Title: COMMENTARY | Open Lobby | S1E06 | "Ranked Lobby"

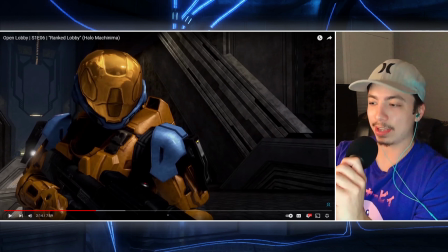(16:17)
But, like, for the purpose of this show, you know, he cares about being good, even though he's just like a moderate player, but he's all right. Whereas you don't really see me play the game in this season, really.
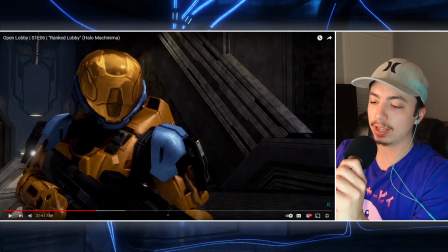(16:32)
But, I would say that my character is just like a little less skilled than Jay. Like, this isn't fucking matter. Why am I saying this? It doesn't fucking matter. Okay.
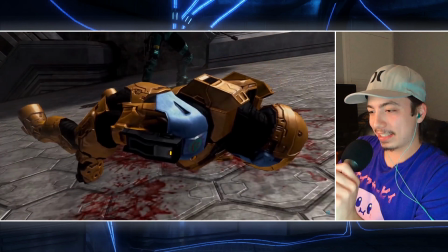(16:45) Oh, what the fuck? Wait, but that wasn't a sniper.
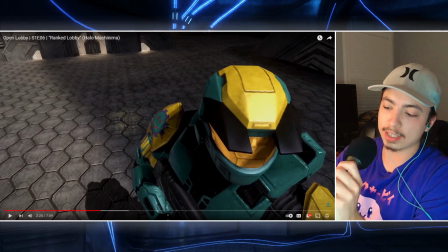(16:50)
So, obviously, that part where Jacob gets
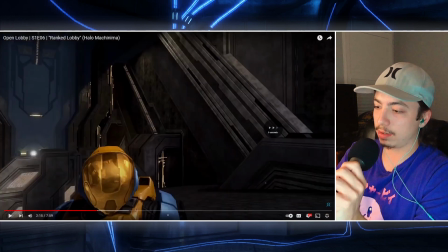(16:56)
gets shot down by the laser here is obviously meant to, like, imply that, wait, well,
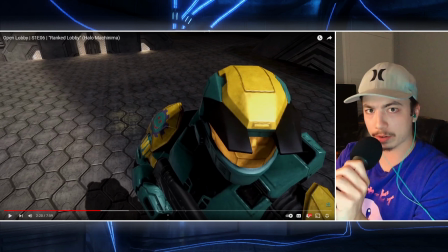(17:04)
this is a snipers-only lobby, what he said, right? Clearly, because they both have snipers in hand, they spawn with snipers, so it must be, a team snipers match or sniper free-for-all, whatever. And then he gets shot by a laser, so you're meant to be like, wait a second, what the fuck was that, you know?
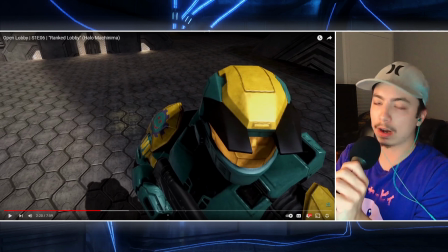(17:20)
And then, you know, as the audience is questioning that, Zach is also questioning that.
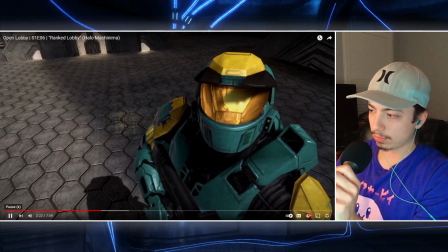(17:26)
And then right as he looks up here, you get the shot of them just floating in midair.
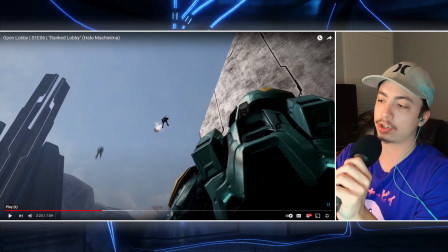(17:33)
And Chopper is like teleporting back and forth to dodge the shots of Banshee, right?
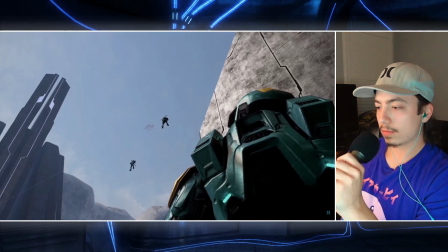(17:41) What the?
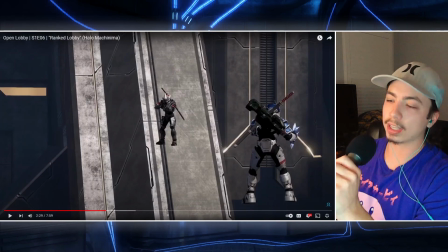(17:46)
Really like that shot. Just like the tracking of like the him like, moving back and forth, and you kind of track the camera's position to where he's looking. I probably did that shot like 4 or 5 times before I got it, but I like that shot.
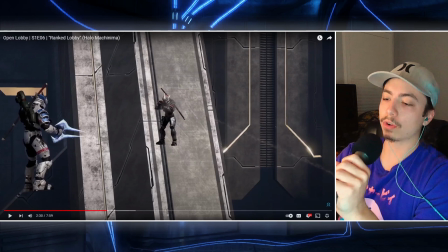(18:03)
And so right here, like I said, I wanted to stick to like just using the in-game like Halo 3's like engine and not really using too many like I didn't want to use any like outside sources for like these visual effects,
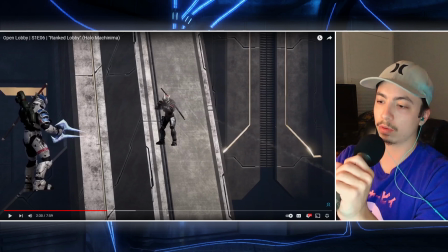(18:20)
right? So all the visual effects are done, you know, through Halo 3's theater mode and like just maybe using the green screen. So first I was like, well, I could just use green screen and like, you know, just have these guys floating in midair.
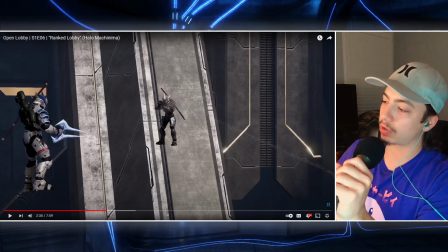(18:34)
But if you use green screen, if you key out any solid color, you're going to lose all this like transparent detail with like the bullet trail of the sniper tracing rounds, right? Or the sniper rounds. So what I did instead was just something that like is so easy to do. So Halo 3 is weird, where I don't know if you can do this in other Halo games too, but Halo 3, the way they used to make maps like Jenga and stuff like that, where things can float in the air, because they didn't allow fixed positions for like solid objects in Halo 3, like where you can just have things floating in the air. They didn't allow you to do that until Halo Reach. So for 3, people found a way around that, where what you do is you place an object in Forge, right? You just, like a box or whatever. You place a box, and then place a box on top of that box, and then you delete the box underneath, and for some reason, the game's code still thinks that there's, like, something supporting it. So when you delete that box, it just floats. I don't know necessarily, like, the intricate, like, details in the code that like can explain that, but essentially that's what I'm doing here.
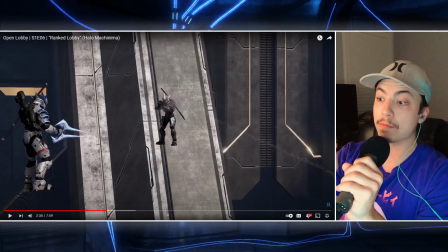(19:46)
So what I did was as long as you don't move in any direction, you just stand completely still, You can put a player on top of like an object in Forge and then delete it, and then they'll just float.
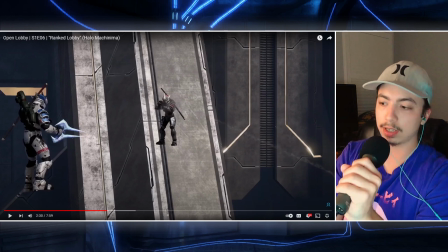(20:03)
They'll just stay right there. And, but if you move, then they'll drop, right? So I just had Banshee and Chopper stand on something and then deleted it. That way I could get these shots, right? It's a pretty simple effect, you know.